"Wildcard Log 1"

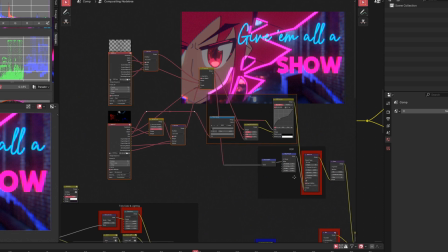It's literally just layering things up, some color adjustments to add fog,
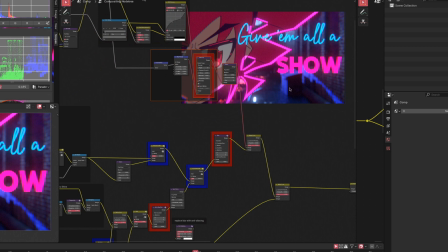some the blur for the defocus because it's way faster to do that in post,
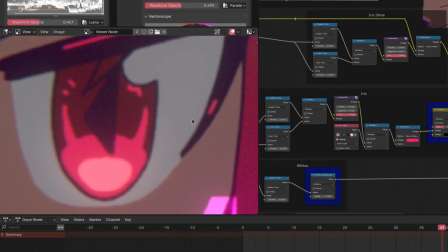and then adding stuff like the glow on the eye and all sorts of other kinds of effects.
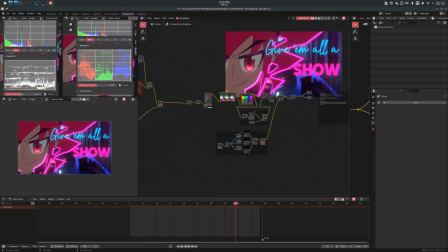All of that's done in here. This is the place where you take your drawing and your 3D render and you make the lighting between them match well enough that they feel like they belong together. That's kind of my whole thing, is taking 3D and 2D and mixing them together in a way that's different from how other people mix them,
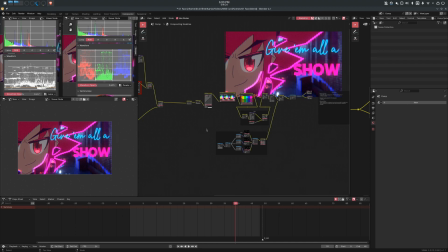because I don't want to make the 3D look like it's 2D or make the 2D look like it's 3D. I want them to both be their own thing,
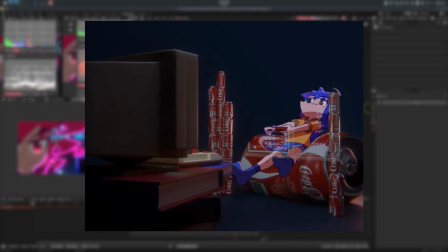but then still fit together by making the lighting and the colors match up well. That's kind of what I'm trying to do here.
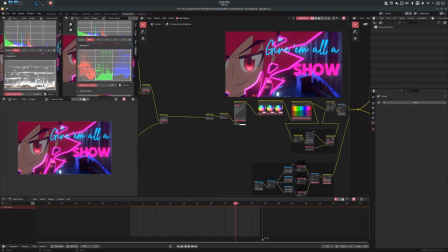So I render out a half resolution test frame like this and composite it, so I can do that back and forth with the compositing and the rendering, and that way, because it's half resolution, I don't have to spend nearly as much time rendering. So I have a number of nodes in here that are marked in red, because when I change the resolution later,
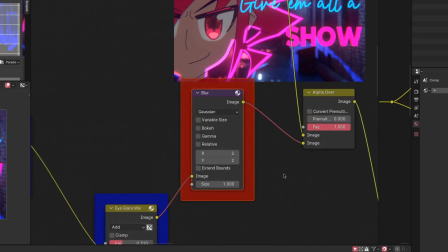there are some parameters on these nodes that I may have to change, because the blur size,
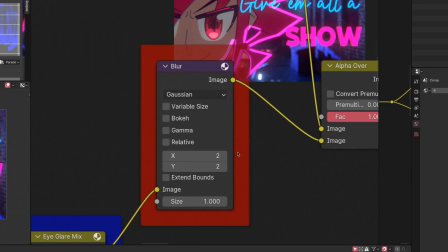for example, I'm pretty sure is a number of pixels. So if I double the resolution, I'm gonna have to double the number of pixels to get the same blur.
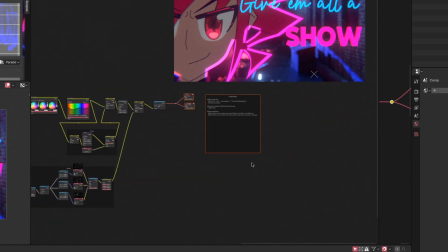So yeah, you gotta leave a bunch of notes for yourself when you're working on a larger project,
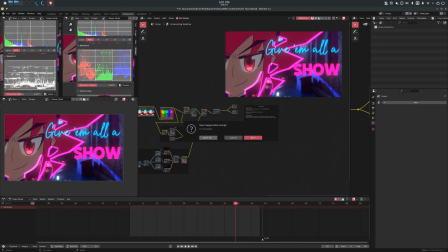because you're gonna forget things when you come back to it later. But that's kind of what a single shot looks like.
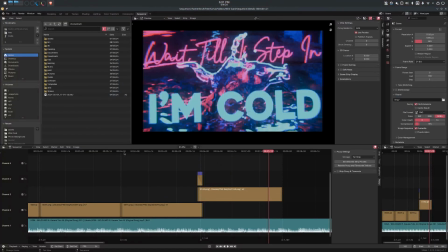To show you in context, I have the first 4 shots, which are about done.
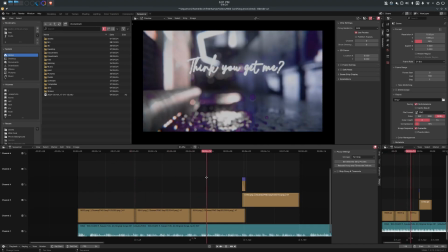These first 2 I have just viewport renders of, but then the other 2 I was testing out some compositor effects and how the rain looked, so I did this.
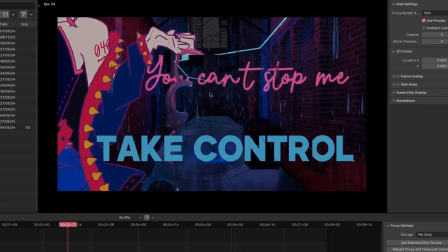But if we go ahead and look at it, you can see I have it in motion.
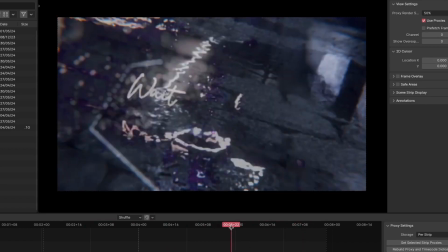I figured out what the transitions look like. I had to have a slight fade here because it was hard to get this transition between these 2 shots to look right,
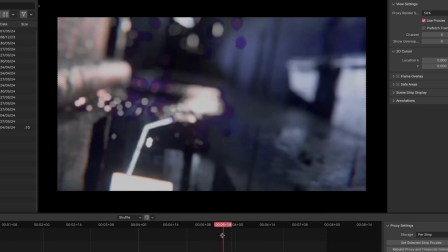because it was important that the rotation on one was the opposite direction of the other to keep it balanced. But then it just felt really jarring, and the solution ended up being to have one end with a similar perspective to the other and have it fade.
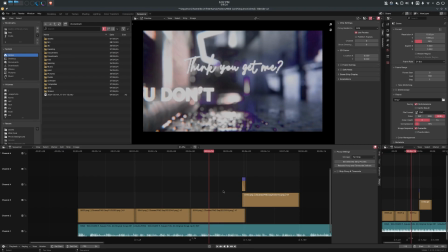I don't know why I went into that. That's not really important, but you know, there's cool stuff. This is cool. I like this. And if you don't like it, then go watch a different video. That's kind of where this is largely in terms of completed stuff.
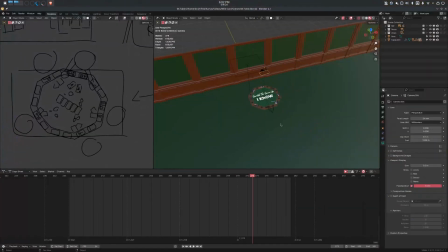I do have scene 6. I've skipped over scene 5 for now because I want to have scene 6 mostly done, so scene 5 I guess shot. So shot 5 can be done like as a connection between 4 and 6.
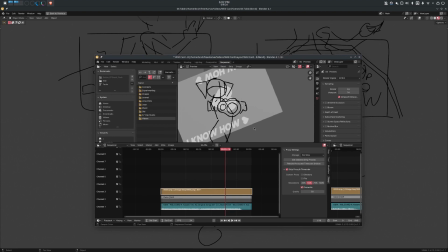But here I've got planning out what it looks like. So if we bring this back, this would be right here.
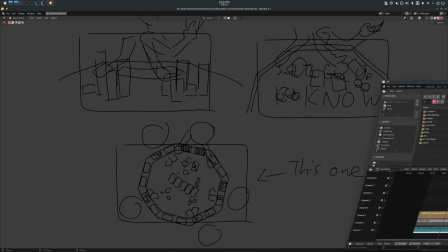We have that part. So this is switch the game up, I know, is the lyric here.
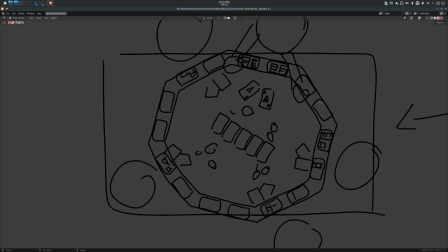I tried out a couple different camera angles and ended up settling on the original one that I had in the initial board.
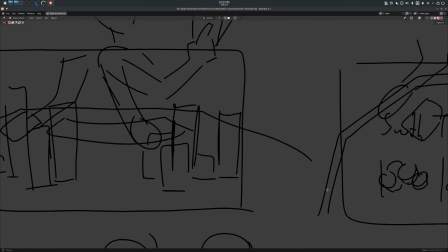But this kind of thing where you try out different camera angles is important.
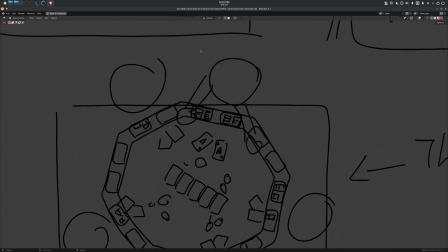So what we have here is this top person here would be Teto, and she'd be laying out her hand in this poker game.
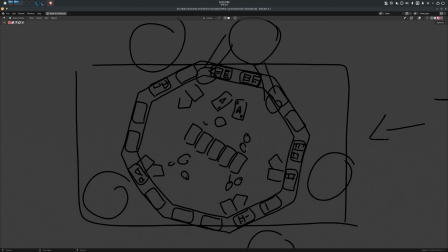I think I might have too many cards in the middle. No, I don't know. Point is, this is a composition I ended up settling on.
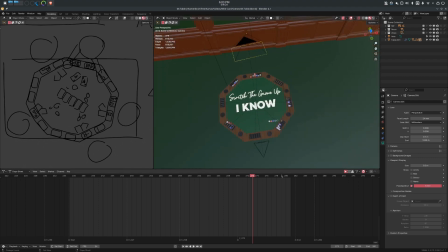And then once I knew that that's what I wanted it to look like, I was able to actually start modeling, and you can see I've kind of started on the texture.
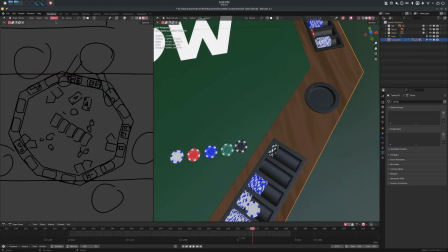Yeah, it's just 2 noise textures and a color ramp. There's a lot more that goes into making a good material than that.
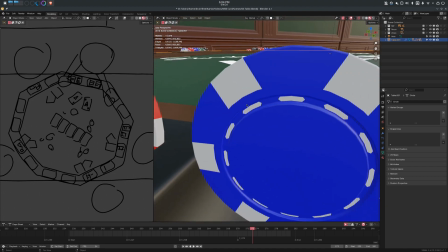But yeah, I went in, I made these poker chips. You can see here, if you zoom in, they have these sharp edges on the rounded bits in the middle, but when they're small, they're good.
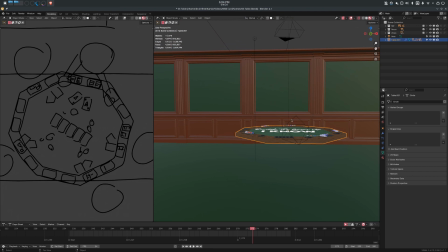I have this idea for a whole effect that is in the other shot that's gonna require some higher detail poker chips.
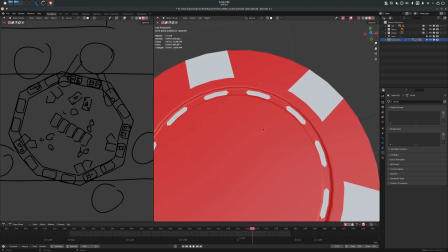So over here on the side, I have both the lower resolution model and the higher resolution model.
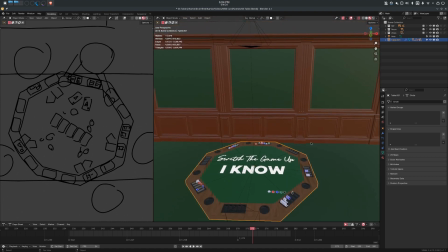But this is where this shot is. I don't really know how to explain everything the way I want to. I went and rehearsed this video so many times and then I still don't know what to say. Ugh.